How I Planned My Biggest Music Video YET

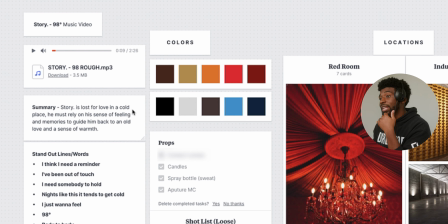So throughout this story is lost for love in a cold place. He must rely on a sense of feeling and memory to guide him back to an old love and a sense of warmth. So this is the entire summary for the project. I listened through the song hundreds of times, and I write down standout lines that just make me feel something,
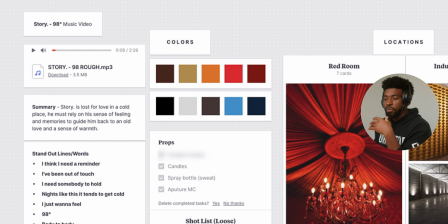and places that I can bring in an element visually to match these lines.
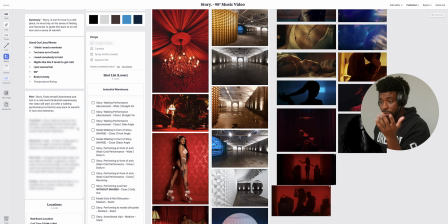So beyond that, it's a lot more detailed information, things that I want to get to my DP and my gaffer so they know exactly what we're trying to create. We got the plot, transition, plot twist, and ending.
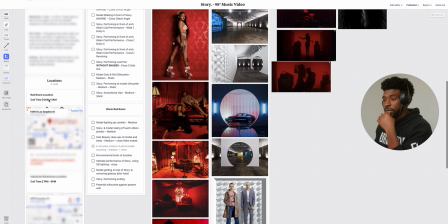And down below that, we have our locations. We have the call time, the time that I want everybody there,
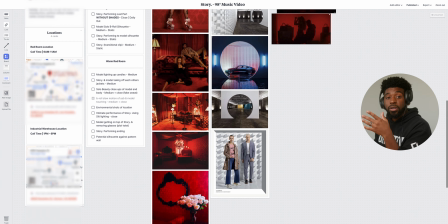and also the address to these locations so nobody's lost and everybody has everything that they need in one central place. And I like this. I'm not sending out a bunch of different links to a bunch of different things. This board is all you need to complete this shoot, to get to the shoot, to know what wardrobe you need, to know what the location looks like. I like this. I'm able to share one link and send it to everybody who's involved in the shoot, and they get it.
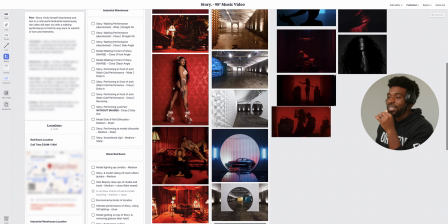And man, this is such a game changer for me. Like sponsorship aside, I really like this application.
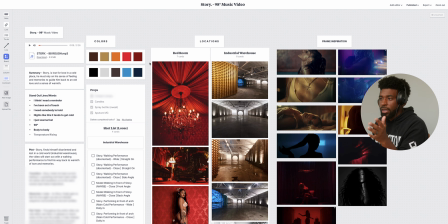So one thing that I really like to do when I'm creating my music videos and doing planning is write down the different color palettes that I plan to see in the music video and also in the edit.
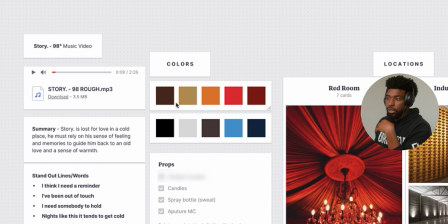And throughout this song, the story that we're telling, we want love and we want warmth, but we also have a cold, cool side as well. So these are the swatches and the colors that I want to see in the music video and also in the edit when it comes to post color grading and stuff like that.
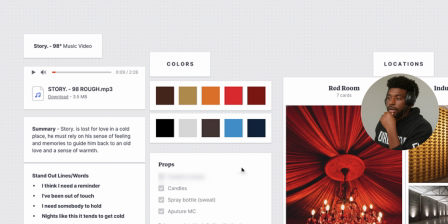So put this in there. It's super simple to do. And write down the props, the things that I need to bring to this to the shoot.
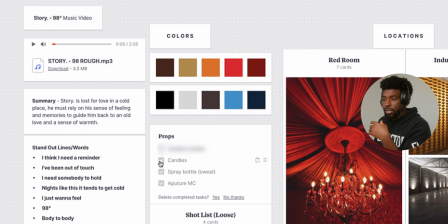And I like to put these in checklist form.
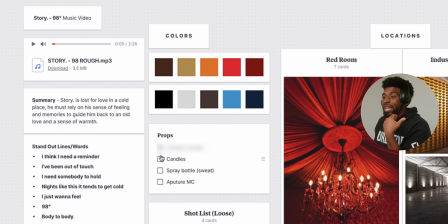So when I'm packing up and I'm heading over to the shoot, I'm not forgetting anything and I'm bringing everything that I need to bring to the shoot.
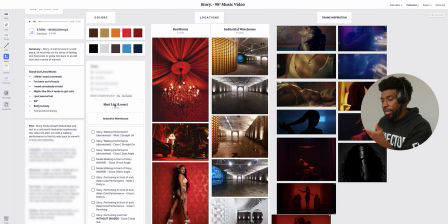So beyond that, I have a shot list. And this is very loose. I created the shot list based upon these images that I have of these locations.
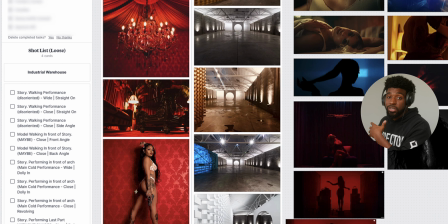I got these locations on Peerspace. I like Peerspace a lot because these locations on Peerspace are specifically for filming music videos or just film projects. So you don't have to get permission to film in these places. It's not like you film in a hotel, you book in a hotel room and then you hoping that you don't get in trouble for filming at a hotel. Like, no, these spots on this location, on this website are specifically for filming, and I love that.
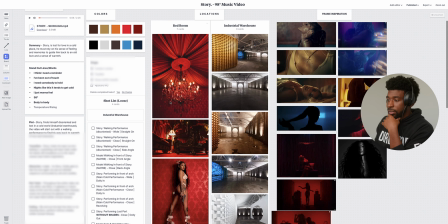So this is a red room, and this is supposed to represent the warm, lovey side of the video.
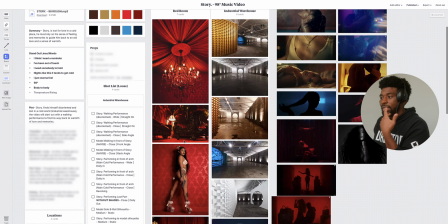You can see everything in this location is just red.
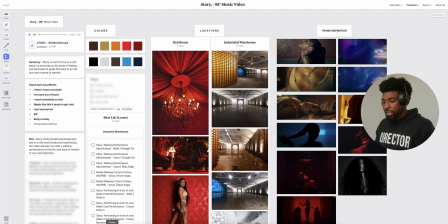So in Milano, you drag in your photos, and I'll show you an example of basically how this works as well, because I have these photos of the location here.
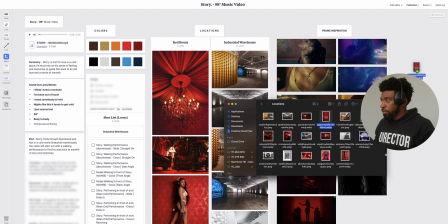So say I wanted to bring in a photo, it's literally just drag and drop.
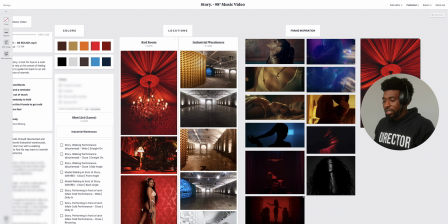I like that. Everything just works exactly how you would expect it to work.
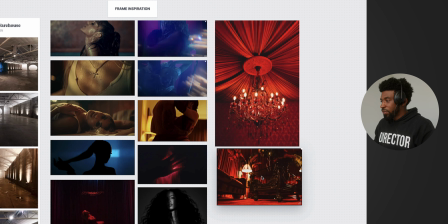So if I want to drop in another one, boom, move it to where you need it to be, and then you can resize it down here at the bottom.
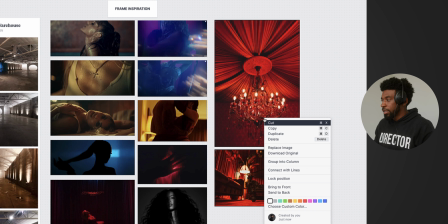I want it bigger, I want it smaller. And then if I want to group these together, I just select them both and then I group them into a column.
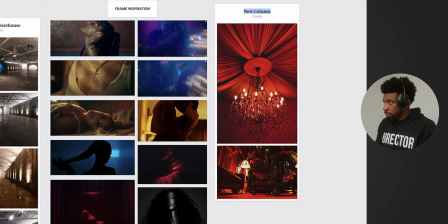Then I can add a title, which is like red room.
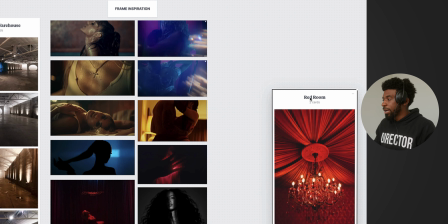And then from there, I can grab this column and then I can move this column anywhere that I want it to be, which is great.
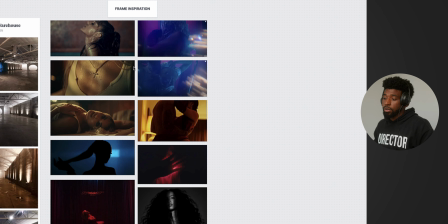I'm gonna delete it for the sake of this though, which is awesome. So I have all my photos, my red room.
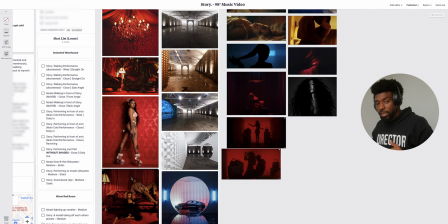All of these photos was taken straight out of Peerspace off the website.
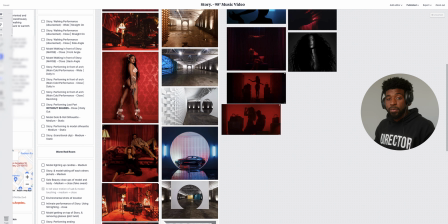And this is great because I'm able to show my DP and my gaffer the location before we go to it.
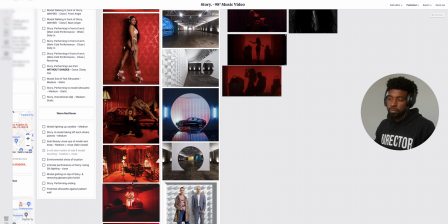And then we can try to form some ideas based on these photos. So this is the red room location.
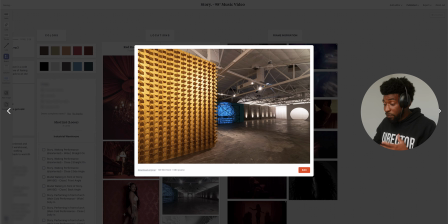And then our second location is an industrial warehouse. I booked this one specifically because it feels big.
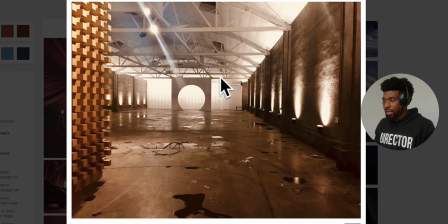When you look at this archway, it feels like a music video, like a big budget one. So I wanted to have that. And I knew I was gonna wanna have the artist perform in the middle of the arch right there, which is awesome.
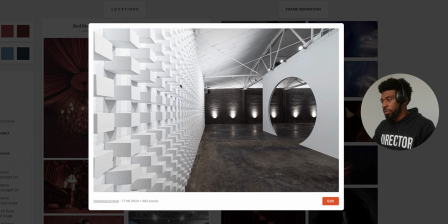Also really like the shapes a lot. This wall with these pegs on it just creates so many different shapes and dynamics.
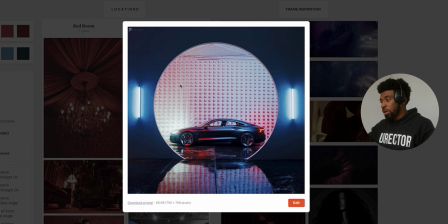They had this cool photo of a car and the floor was wet and the reflection.
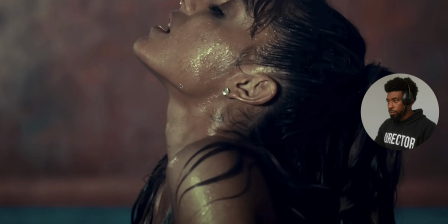Everything about this was dope, and I knew I wanted to use it for the music video. So these are my locations.
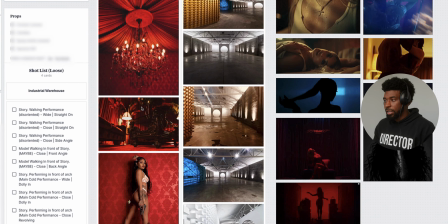Got these all over Peerspace. And then just looking at these locations, I was able to create a shot list.
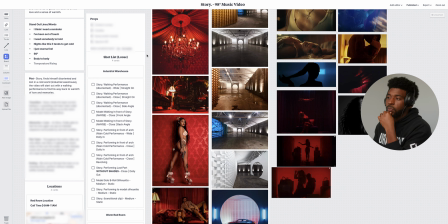My shot list is super loose because me knowing that I was gonna be working with a DP and a gaffer and a grip on this shoot, me just being able to create a loose shot list and show them what I wanted to create stuff like, I knew that they would be able to evolve my idea and give me more of an insight on things that I should do better or I should do different, or things that are even possible based on the circumstances at these locations. So I didn't want to dial it in super specific because I knew I was going to be working with other people that I might potentially take some advice from.
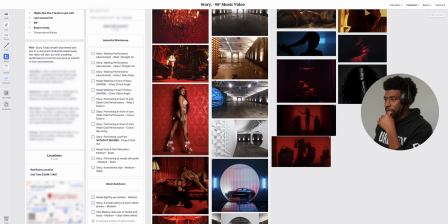So my shot list, super loose. At the warehouse, I wanted to get shots of side walking, story walking.
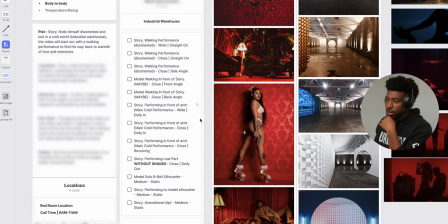I wanted to get shots of him performing in front of this arch. I wanted to get some really cool silhouette shots here. And I also wanted to get some other shots that tie in the story and the plot twist for the music video, which you guys will see when you check it out.
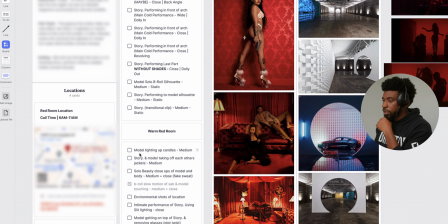It's awesome. And then for the warm red room, same thing, just a really loose shot list. I wanted to get some medium shots of the model lighting up candles, story and the model talking to each other, beauty close-ups of the model by herself.
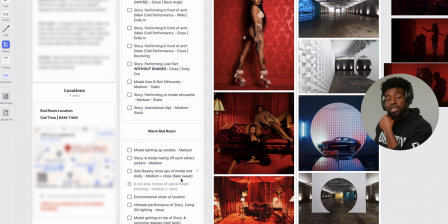I wanted to get some fake sweat, which I have an example of once I get to some of the frames that I pulled from other music videos that I liked. So, you know, we got B-roll of them touching, environmental shots of the location just to establish where they are. And then I have a bunch of different intimate things that I wanted to do between them and the location.
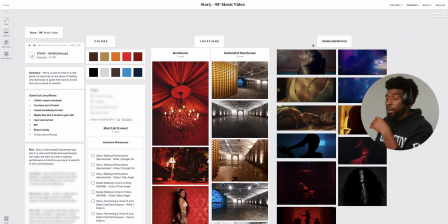So that's my shot list. And then I have a couple of frame inspirations that I pulled from some of my favorite music videos.
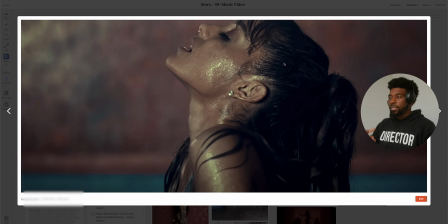This one of Ariana I love a lot because it's a beauty shot.
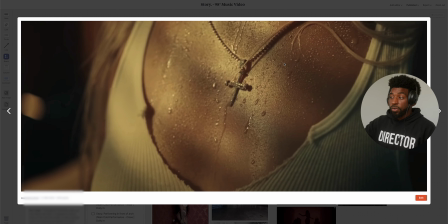We have the sweat. It feels intimate. I really like the shot here. And then this one right here is relevant to the fake sweat shot that I was talking about.
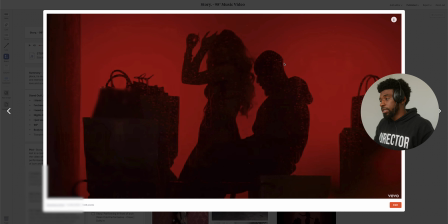Really like the lighting here on this one. The shot, the composition choice, the lens choice, everything about that was awesome.
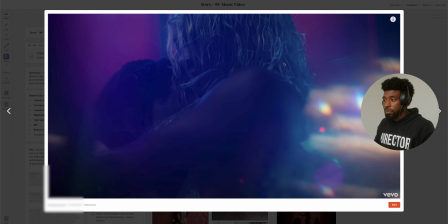We got a really cool red silhouette, which I liked a lot. And these frames right here, these blue ones that I pulled from a Summer Walker video, I like them because they're intimate.
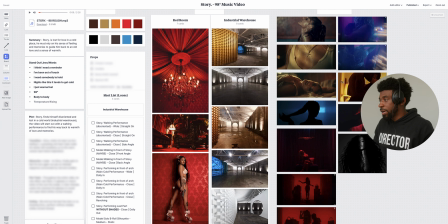And I wanted to create something similar between Sav and the model with those. Got a cool red shot.
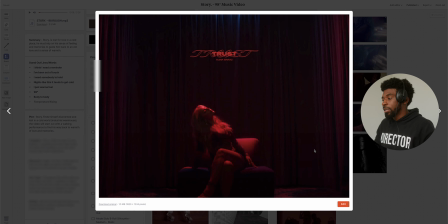I like the way that the light was hitting Alina in the shot. And then we have her.
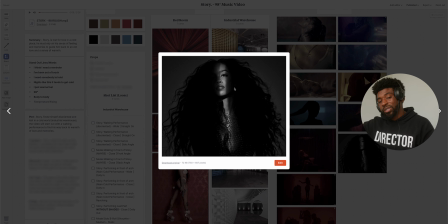Really like this lighting setup here. I know I wanted to create some sort of slit lighting. I like it because it's mysterious, but it also looks really cool.
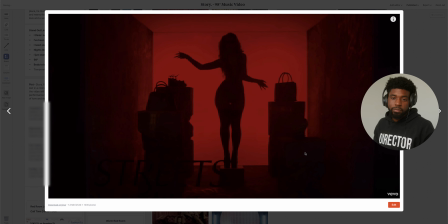And just these intimate shots with the silhouette just are some things that I'm able to refer to my DP and my gaffer once we get to the set and shoot.
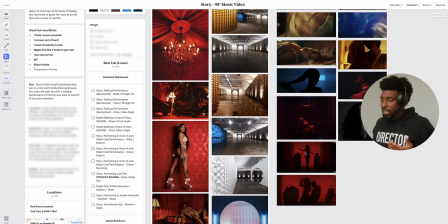So that's pretty much how I planned the music video.
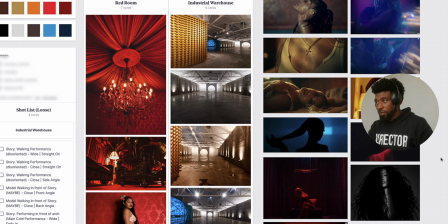Just went through, found some frames for my favorite music videos, put in all the photos from the location. I got the track here, I listen through the track, I look at these photos of the location, and then from there I'm trying to create a shot list that matches the vibe of the song,
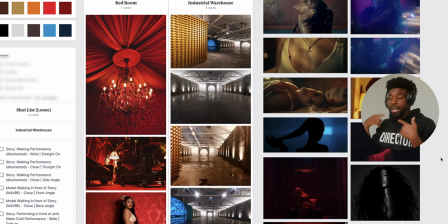that's similar to my frame inspiration, and something that's super simple that I can understand, that I can communicate to my crew on set when I get there. I want to write out the summary of the song, I want to write out the plot and things that I'm looking to achieve with the music video. Then I also want to put together some colors. So once I get to the set, I'll know what colors I want to work with. And also when I get in post, I can know how I want to color grade the project. So that's pretty much it. Milano is an incredible application. I really like this a lot.
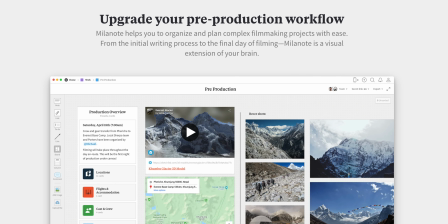Like, sponsorship aside, this will 100% be the application that I'm going to use to plan my music videos from now on. Down in the description is going to be a link over to Milano if you guys want to check it out. You can use it for free. Like, this is a free application. But they do have a pro subscription, which unlocks so many more things, which I do recommend you guys check out. And like I said, Milano is great. You can share these boards with people who don't even use Milano, and they also have a mobile application. So when you're on set, after you create this board, you can reference it while you're on set.